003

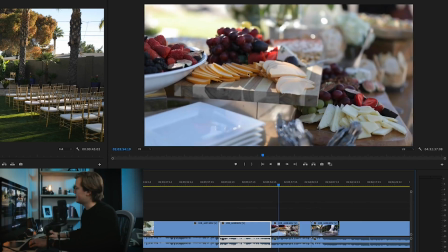4:09 But it's a really pretty detail, lots of depth. Remember I was talking about depth?
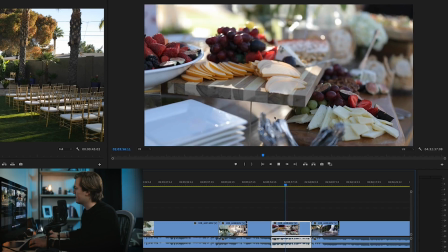4:13 You have the plates in the front, things in the background, so this detail is elevated and looks beautiful.
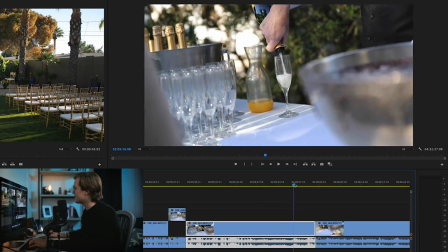4:19 And a lot of these shots I am doing just in case.
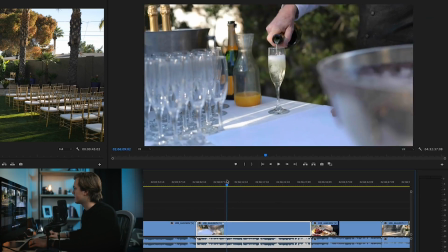4:22 Maybe I won't use half of these food shots, but you never know when it might fit in the video.
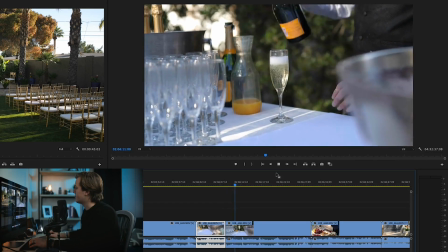4:28 I think that's the best champagne shot so far.
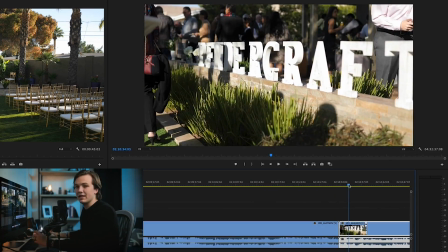4:34 Pendergraft is just their name, their last name, but it's going to be in the video title anyway, so I don't feel a need to put a shot of their name in there when there's nothing really pretty to look at.
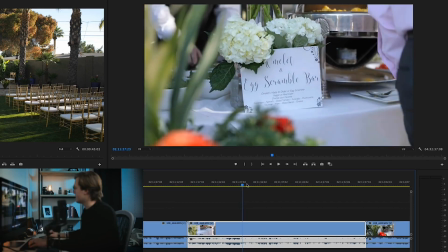4:43 That's a good shot of this guy's butt, isn't it?
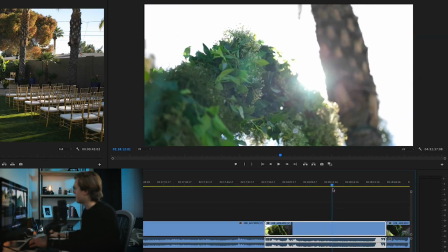4:49 Beautiful. I love lens flares. So we're showing off this wreath. Boom.
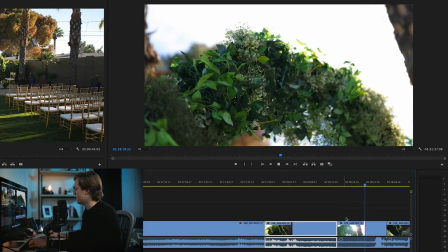4:58 That was beautiful. Definitely going in the video.
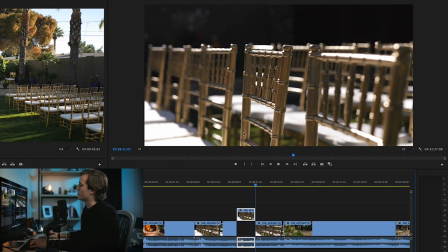5:06 I think details like this, the high-end gold look, really elevates a wedding video,
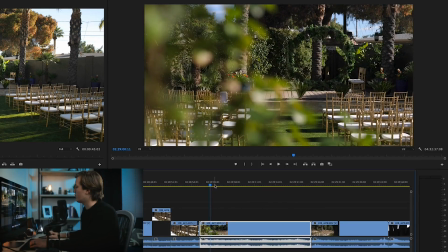5:11 really shows off how classy the wedding was, and thus makes the video classy.
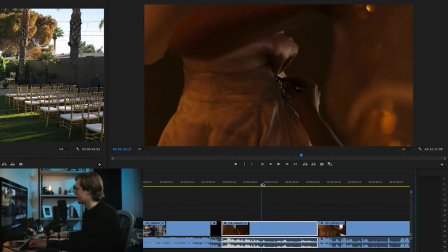5:16 Okay, and this is Brittany putting on the dress. I had no time to adjust my settings.
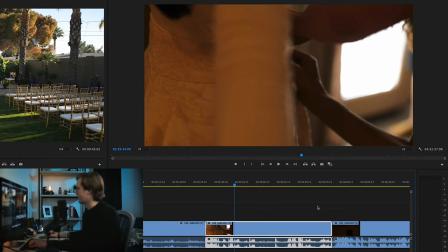5:22 I'm not sure what my mom is doing there. Okay, so she's just kind of putting it on.
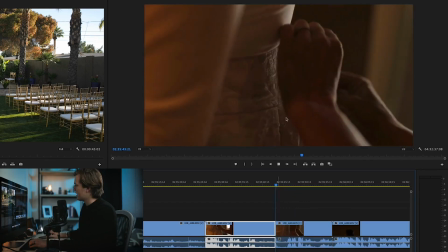5:29 It wasn't a very attractive shot. It's kind of fun to do abstract things like this though,
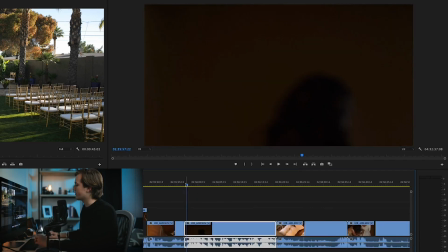5:34 and let the viewer kind of guess what's happening to show off the mystery of the bride, because no one technically sees her until the wedding day,
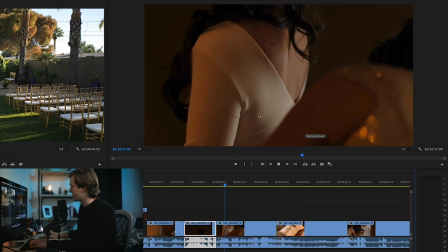5:41 until she's walking down the aisle anyway. So these abstract shots really do play a big part.
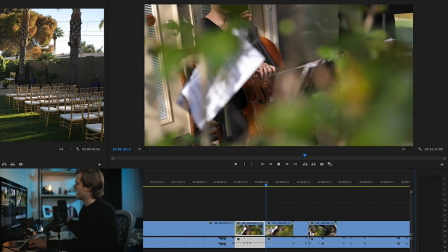5:45 Got that earring. I love how Nate is shooting through the trees.
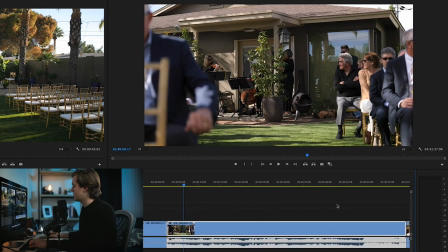5:54 Makes it beautiful. Okay, so this is where the ceremony starts. This is where the magic happens.
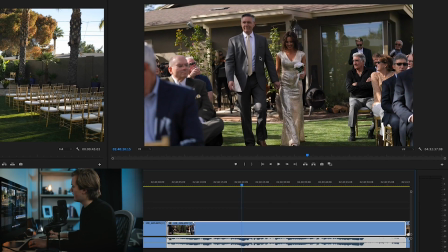5:59 So this is the officiant and his wife, my mom and dad. So very important people.
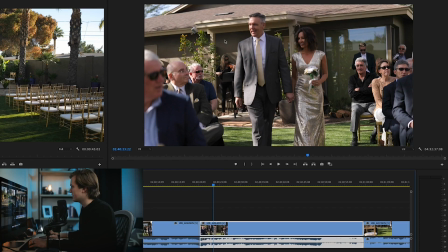6:05 The bride's dad. You can see it's a little out of focus, obviously, and he's in focus.
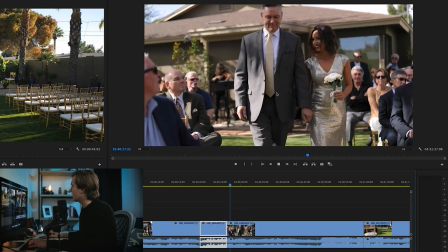6:13 And so it comes in about right there. Unfortunately, it cuts him off.
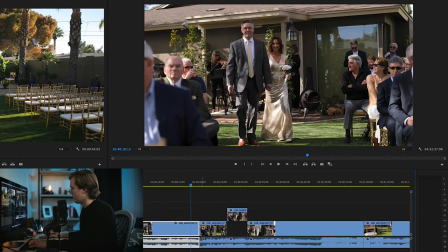6:21 So what I might do,
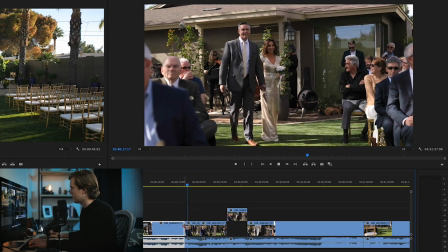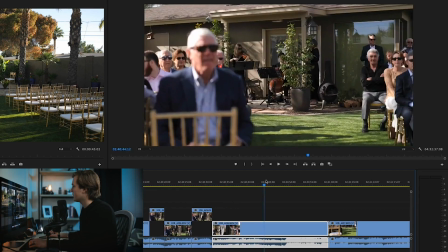6:32 take that part too. And things like that happen, you know, sometimes you miss it.
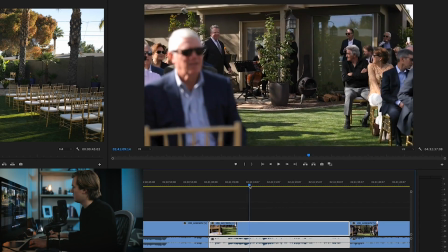6:37 Here's the groom walking around the bend.
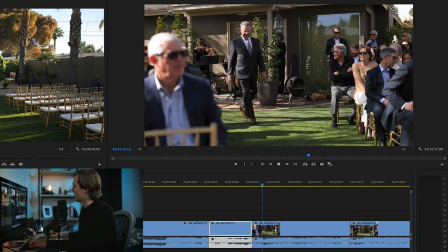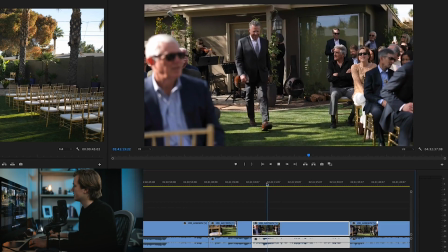6:45 Looks like the autofocus is having some problems right there. But it's okay, looks really good.
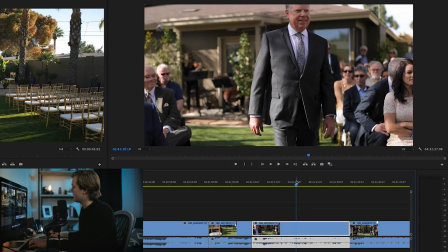6:53 Look how happy he is. So I'll use it until the shot isn't usable, which is about right there.
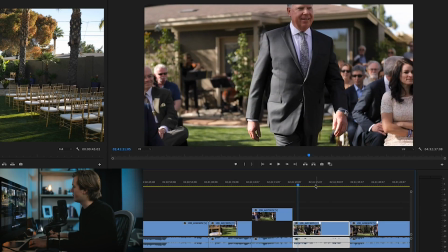6:59 Because after this, his head kind of crops and there's no point. Okay.
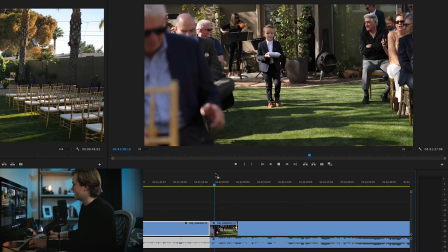7:06 Got the ring bearer, my little brother. So again, right when his top of his head leaves.
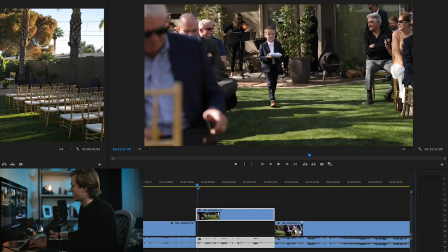7:14 And again, that's way more than 5 seconds. That is a 20-second shot, but I'm not sure which part I like the best right now.
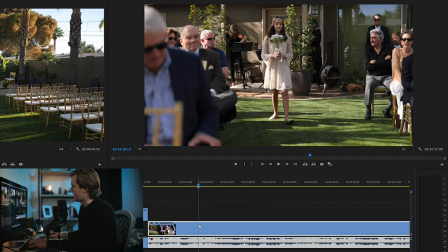7:22 So I'm just kind of taking the whole scene. One of the flower girls, my little sister.
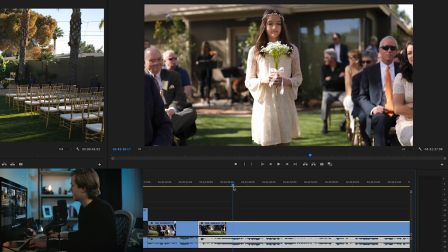7:29 About right there. It's my sister as well.
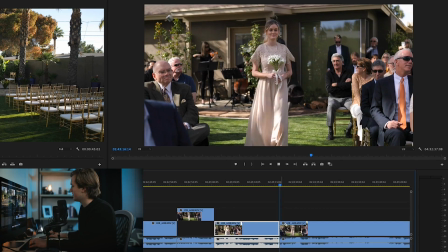7:34 This is my smoking hot wife. Another flower girl.
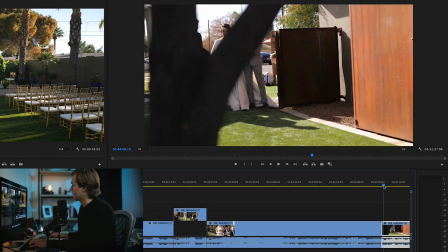7:39 Okay, in this part, myself and my little brother walk Brittany, the bride, down the aisle.
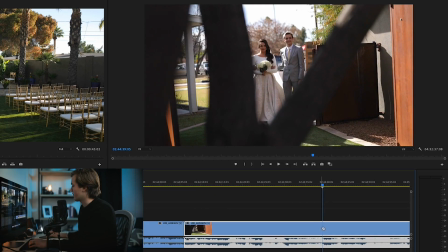7:46 And I like kind of that shot of her glancing over at me, kind of through the trees.
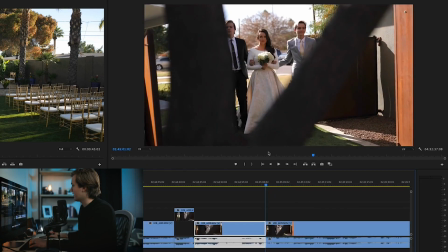7:51 I think that's really pretty. And again, I love what Nate did with his creativity.
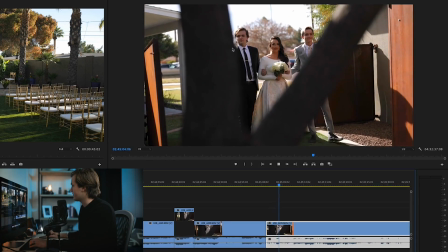7:56 A lot of people would have went to the side. I love shooting through things to show depth.
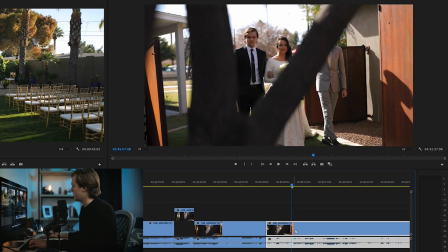8:02 And so again, I'll take this scene as much as I want. Kind of jerks the camera right here, as you can see.
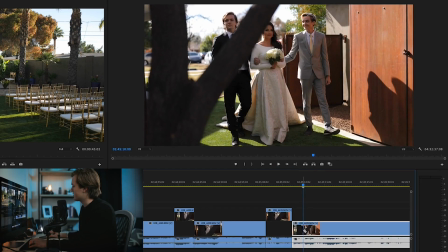8:10 But this is pretty to me.
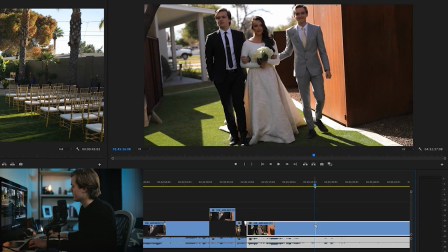8:15 And the camera jerks, so I'll cut it there, find out which part I like best in that later.
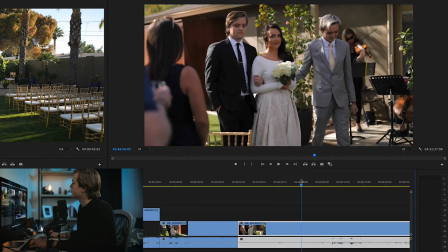8:21 So Nate's kind of getting in position there, and then it comes to, guests are in the way, continue to walk.
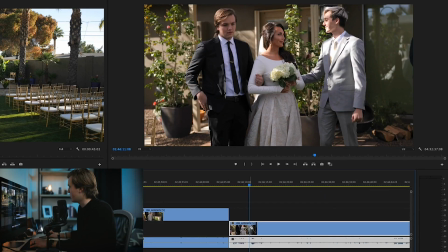8:29 Okay, and here's a very special part. She wanted a kiss from each of her brothers. Because I was a part of it, I knew what was happening, but as the videographer, you should be communicating with the bride and saying, okay, is there anything during this ceremony that you want captured? And in this case, she wanted both of her brothers to kiss her on the cheek before she walked down the aisle.
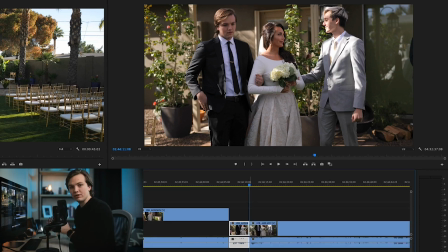8:46 And so I specifically told Nate, make sure you're in a spot to capture this because this is a very important part for her.
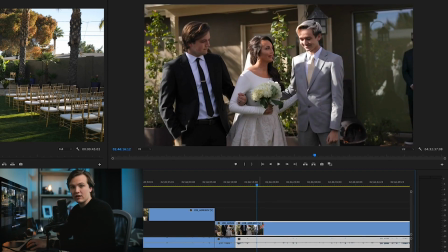8:53 But if it was me and I didn't ask that, I would have been running down to the other end of the aisle to get ready for her walking, and I would have missed this completely.
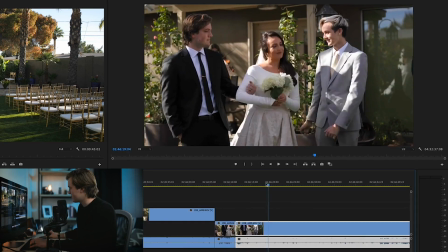9:00 But because we communicated, we didn't miss it. She says, I love you. We'll just cut that out.
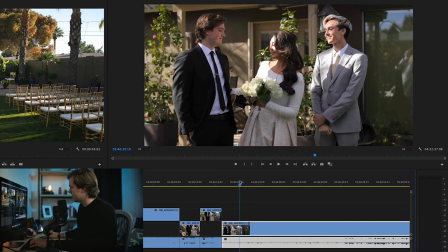9:06 And then she turns completely lost focus right there.
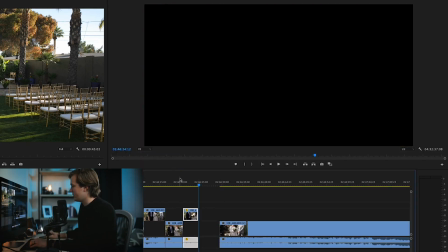9:15 Might speed that up, make it normal speed, so it doesn't look as out of focus.
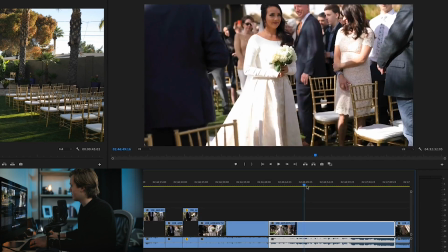9:25 Little bad framing there, Nate, right during here, but beautiful, beautiful, beautiful.
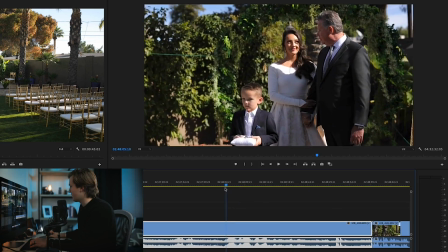9:31 And it stops right there. This is a good shot. When you're editing and sifting, you're looking for emotion.
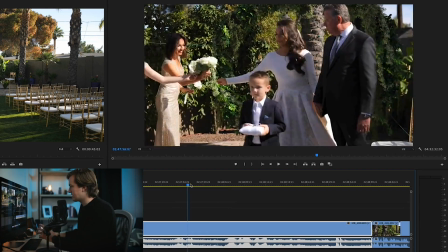9:39 You're looking for love. That's all boring, but I've seen people who would put stuff like this in the video, just shifting around, getting ready.
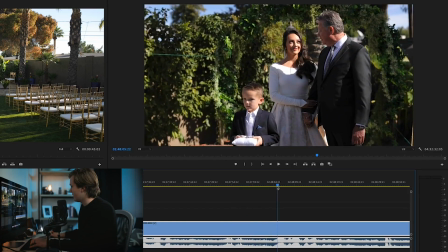9:46 But I look for moments like this one where they exchange a glance, right? Where she's looking up at him with a smile.
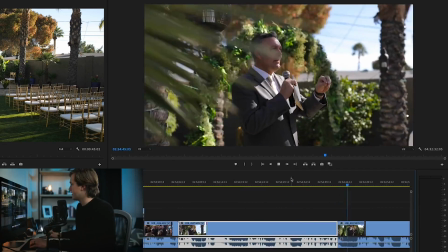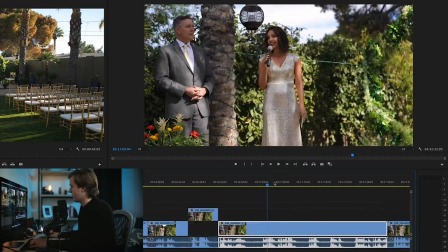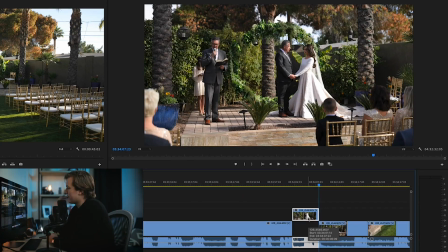10:07 Brittany, since I'm a videographer, she wanted me to say, what are some things that happen in weddings that don't need to happen? And I was like, well, there's no reason for the officiant to be right behind you guys. Have him step to the side and let the focus be on you two.
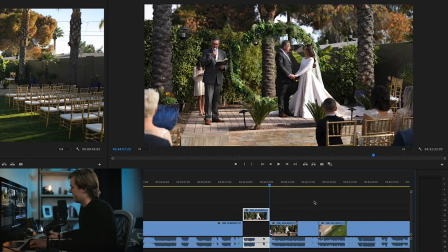10:24 And so the officiant was on the side while they were just in the middle. And you'll see with the ceremony cameras, it ended up turning out beautifully because there's no one in the way.
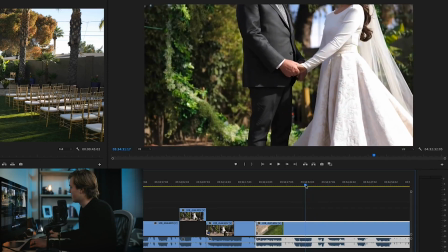10:33 It was just them. Okay, that's a really good shot of them kind of holding hands right there.
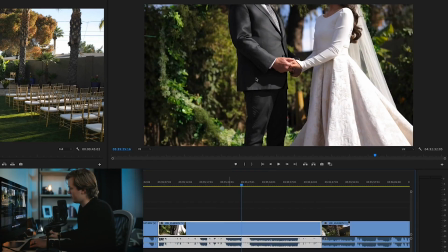10:41 I love that. Use that. This was all shot on the 1DX with the Sigma 40mm,
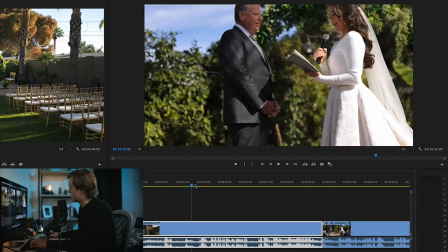10:48 which is said to be the sharpest lens out there for DSLRs. Okay, so this is the ring.
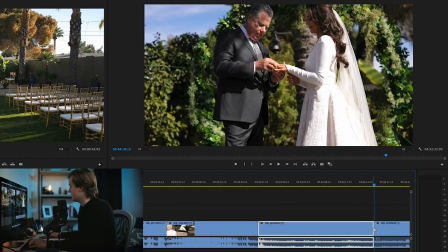10:56 I have better shots. That's a really good shot though. Mike put on her ring.
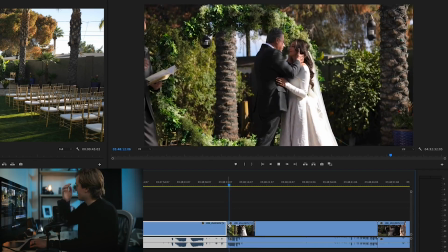11:03 Almost missed it. Okay, there we go. I'm gonna crop this in so it's more on them.
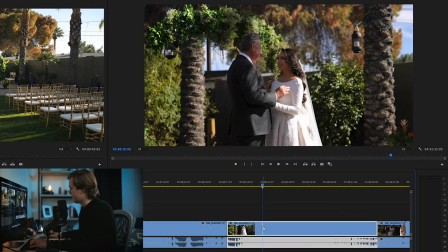11:11 But beautiful angle, and I love the smile. Boom. And then this is a request.
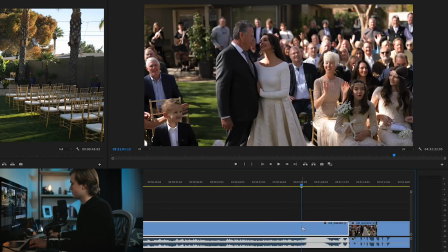11:17 She wanted a picture of her with all the guests cheering while they kiss. So this is a really fun shot.
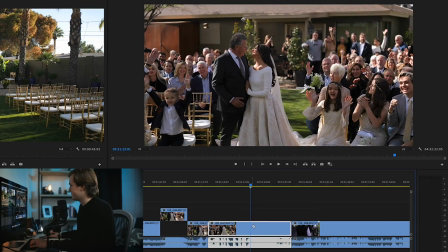11:23 Look at him. One more angle. Getting their getaway.
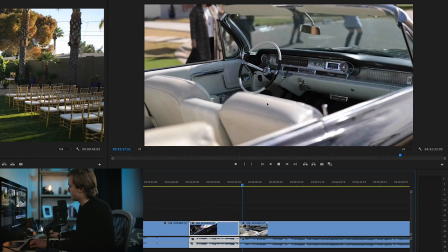11:31 Beautiful scenery here.
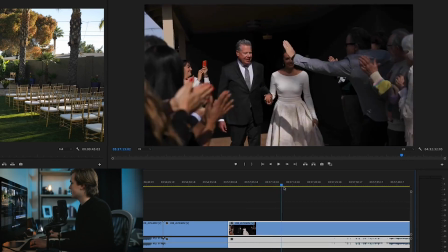11:37 And they exit and kiss. There's always one.
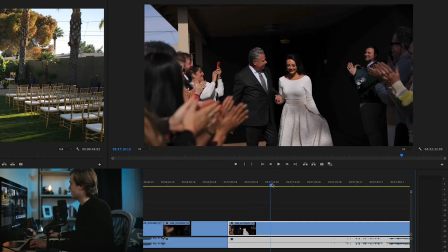11:41 There's always someone who just doesn't get it. And he ruins it.
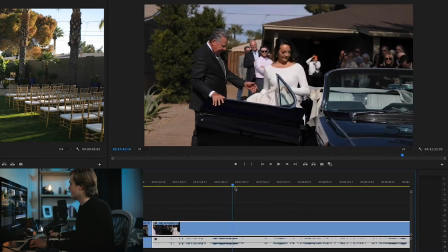11:47 Every time. Gets the door for her. Love that.
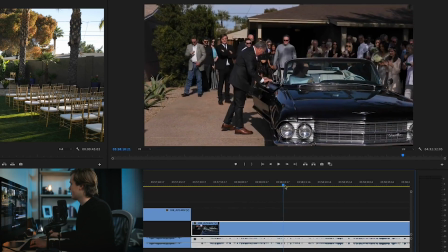11:53 I'll stop her right there while she gets her dress all situated. And this shot is great.
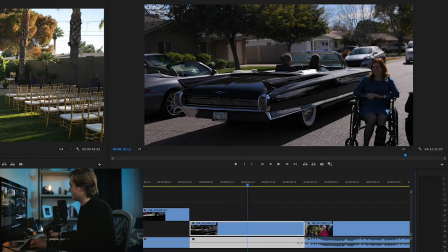11:59 They drive away, but the bummer is that this lady ruined the prettiest shot.
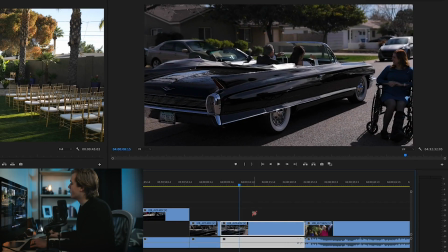12:09 So we'll do the best we can. I'll crop it out right there. Then they do some pictures, which we don't need to include.
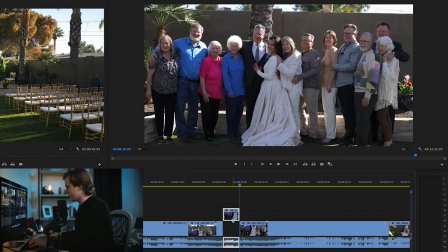12:19 I don't like putting pictures or shots that are meant for pictures in the video.
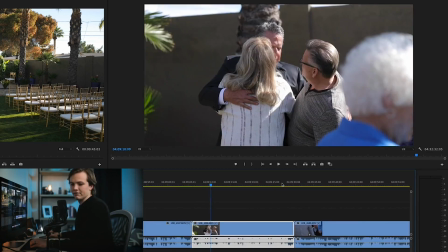12:24 I just think it's kind of weird.